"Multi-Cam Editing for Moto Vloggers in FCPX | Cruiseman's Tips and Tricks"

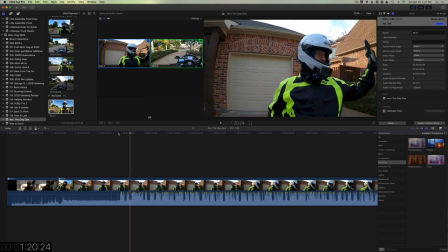(23:08)
Now let's say right here I wanted to switch to camera 2
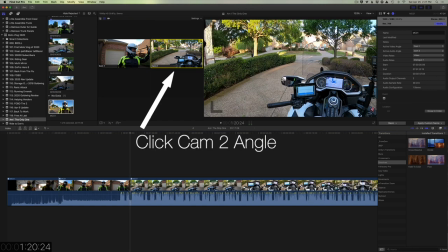(23:14)
all I have to do is click here and now I'm going to see
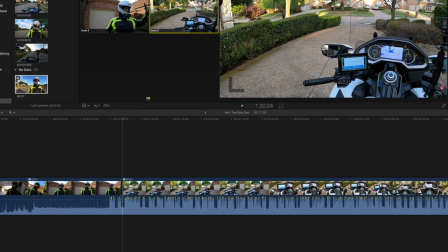(23:19)
video from camera 2 but my audio is not going to change because I told Final Cut from now on all I want to do is change video do
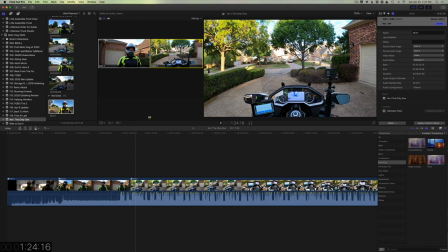(23:30)
a little motor vlog here it's a so let's go back a little bit I'm going to move my playhead before that switch.
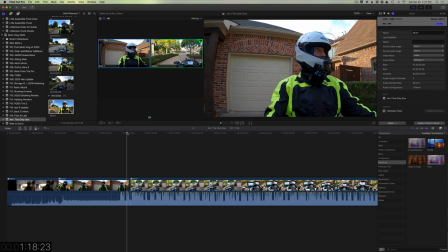(23:39)
And you'll see now how this works. And you'll also notice a little dotted line, like a blade cut in the video.
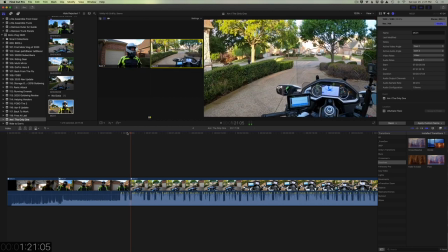(23:48) Just getting ready to do a little motor vlog here.
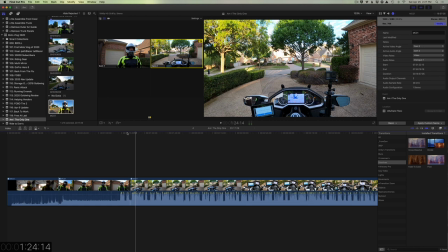(23:55)
Okay, so now you see how you can actually cut video between the two angles. All you have to do as you play through this video is simply decide where you want to see what's coming through each camera.
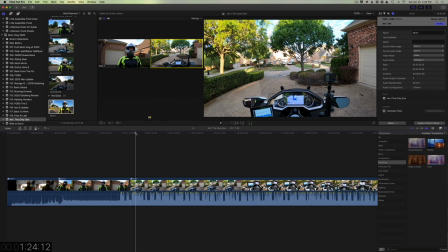(24:11)
Now I'm going to let this go for a little bit and I'll explain why I cut where I cut.
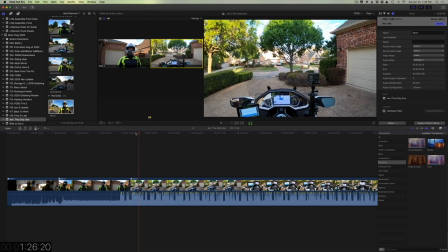(24:16) It's a beautiful Saturday morning once again here in Carrollton, Texas. A little bit of breeze today.
Now I'm leaving it on this particular angle because right now I'm talking about the weather.
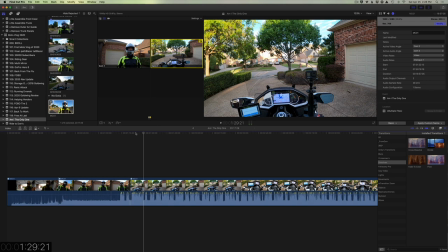(24:29)
I'm talking about what kind of day it is and rather than having the viewer just look at my face I want them to kind of see the trees and if there's any wind they could see the trees blowing they can see the blue sky that's why I'm leaving this angle on right at
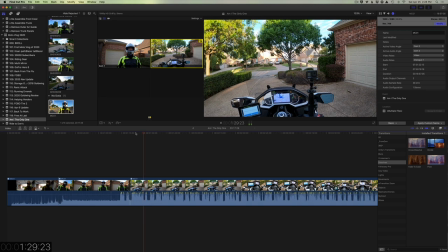(24:46)
this moment just sitting in my driveway wanted to i'm using this motor vlog as a video now i'm going to back this up and i want to change
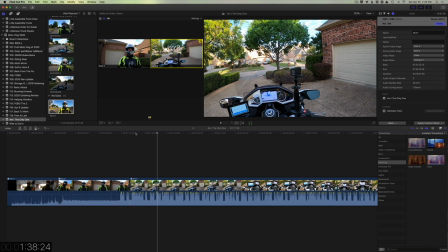(25:00)
my angle because now you can kind of see i'm tilting my head a little bit which could be kind of distracting and anytime i start kind of tilting my head i usually try to go back to the view, and I'm just holding down the left arrow key to step backward through this video.
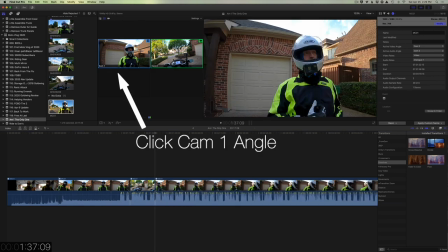(25:21)
So right here, I want to change back to the helmet view, or actually it's the handlebar angle.
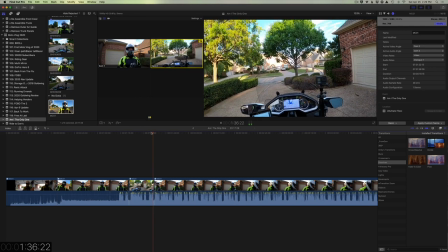(25:28)
So let's play this now.
I'm using this motor vlog as a video that I will also be,
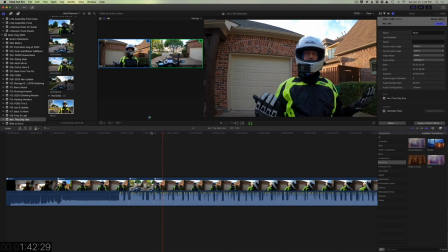(25:35) it'll be the basis of another video that I'm doing to show how to do.
So I'm going to go through this video, and I'm going to continue to cut back and forth between different segments. And then I'm going to come back after the break, and I'm going to tell you why I cut them where I did.
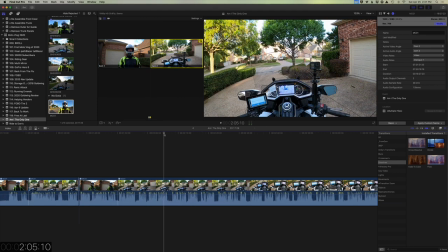(25:54)
Welcome back, and as I'm editing my multicam clip, during the break I was just kind of playing through some of this video at the very beginning. And there's a big section here I really don't think I want to include in the motive log. i go through some where i'm trying to i'm kind of explaining about the hand
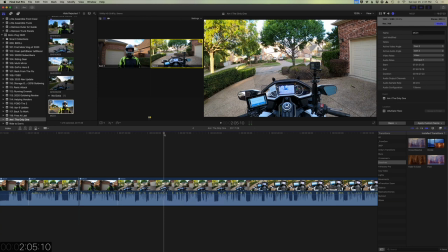(26:11)
clap and i'm also talking about the garmin zumo xt now some of that video i might use in my garmin zumo xt review but i don't really need it in this moto vlog so i'll play the
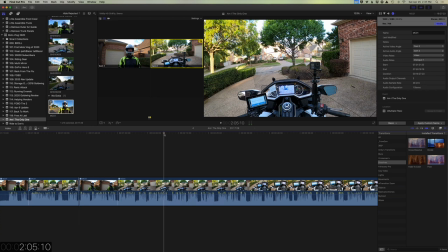(26:26)
clip for you and i'm going to show you what we're going to basically just cut out all together.
...in that video. I'm also using this video as part of my review of this new Garmin Zumo XT.
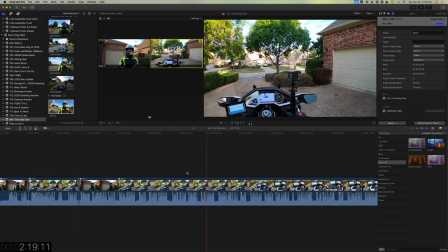(26:44) And in my Garmin Zumo review video,
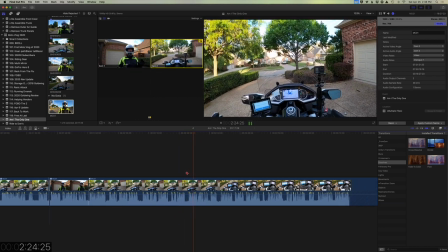(26:49) I showed how it was easy to import routes into the Zumo.
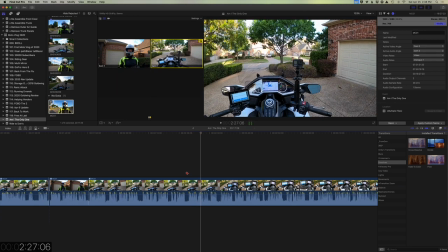(26:54)
So you can see I'm spending a lot of time here talking about this Garmin Zumo XT.
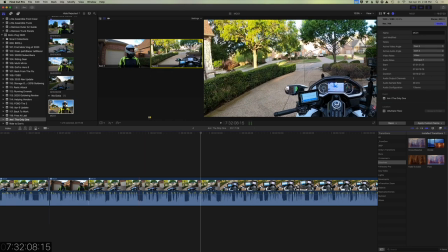(26:59)
And I really don't even want that. And this is where my blade tool is right now. I hit the B key, I get the blade tool, is where I first start talking about that Zumo XT.
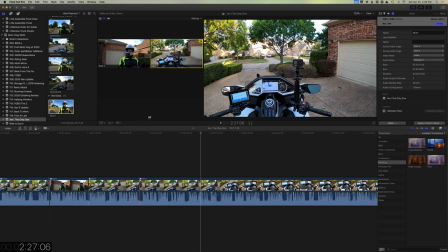(27:10)
So I'm just going to make a blade cut right there.